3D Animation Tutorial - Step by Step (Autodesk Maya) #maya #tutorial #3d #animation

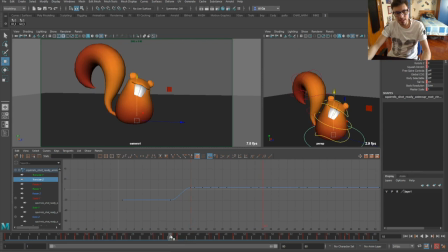maybe you know what without doing linear can do like more pleasing thing like putting an arc here let's say yeah
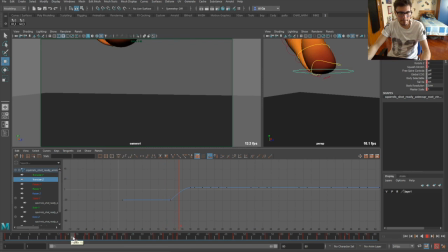there's
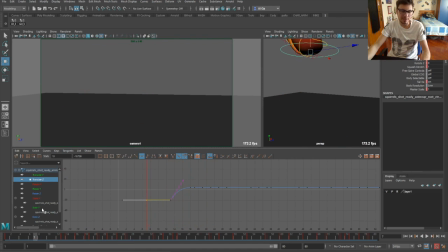just an experiment to see what's going on we do something like that but now maybe it's better if you put on linear here, linear here.
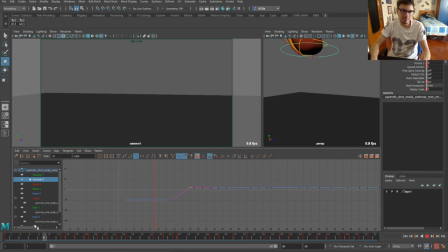Yeah, it's better. Yeah, that's better. So basically we're going to give a little sense of more organic things to the shot by working
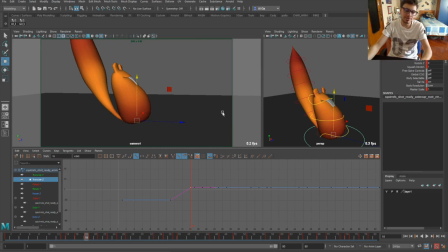also on the other controls and give us a little bit of arcs and you know because if we just consider this control here is going to be a really linear this kind of place right so
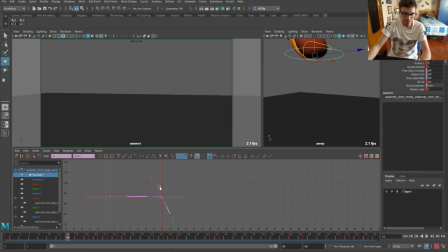it's okay just want to bring out up a little bit more this one to give a little bit more sense of speed when she yeah just a little bit more no big deal can
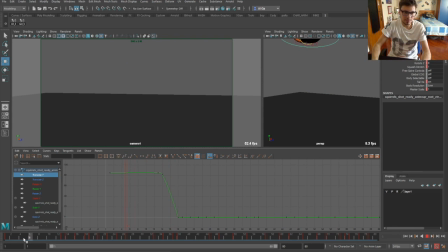you try to see without it comes out yeah it's a little bit too fast so can this one in
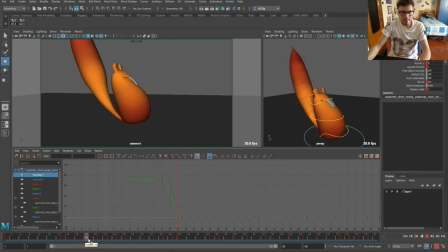yeah we can leave it like this for now okay so now what we can do we haven't worked on the rotation either so we can delete it and
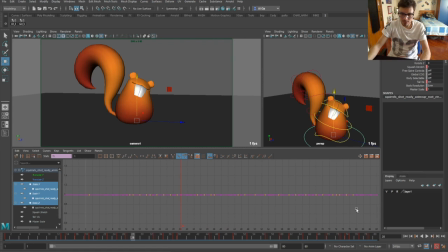also the scales and use them so delete and now what i want to start doing uh by hand in the timeline is you know making
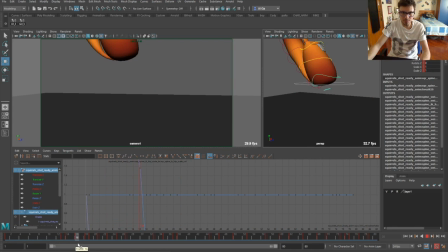my way up to the other controls so the first control would be say this one you know like
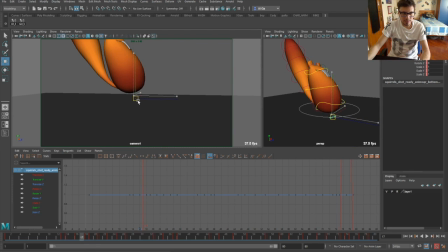Yeah, I like this one, starting to stretch a little bit more, control, maybe, you know what, stretching it here,
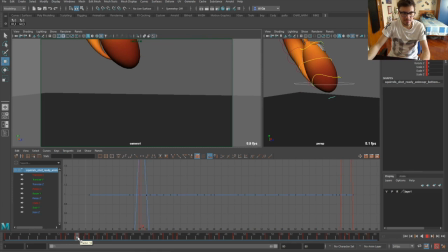should maybe less, maybe more. It's all about experimenting, maybe here it's too much,
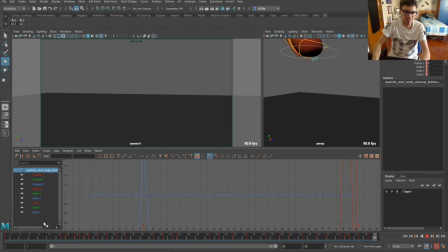yeah, we can maybe keep it for now. most important thing is that things work that's the most important thing so let's go here and see if we can use it again for instance in
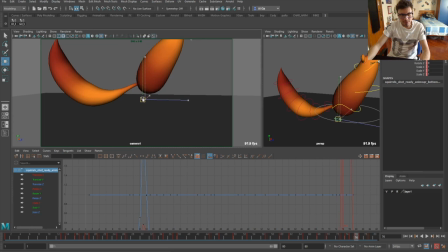this frame right here yeah we can maybe use a little bit this is a new key but it's no big deal because we are already going and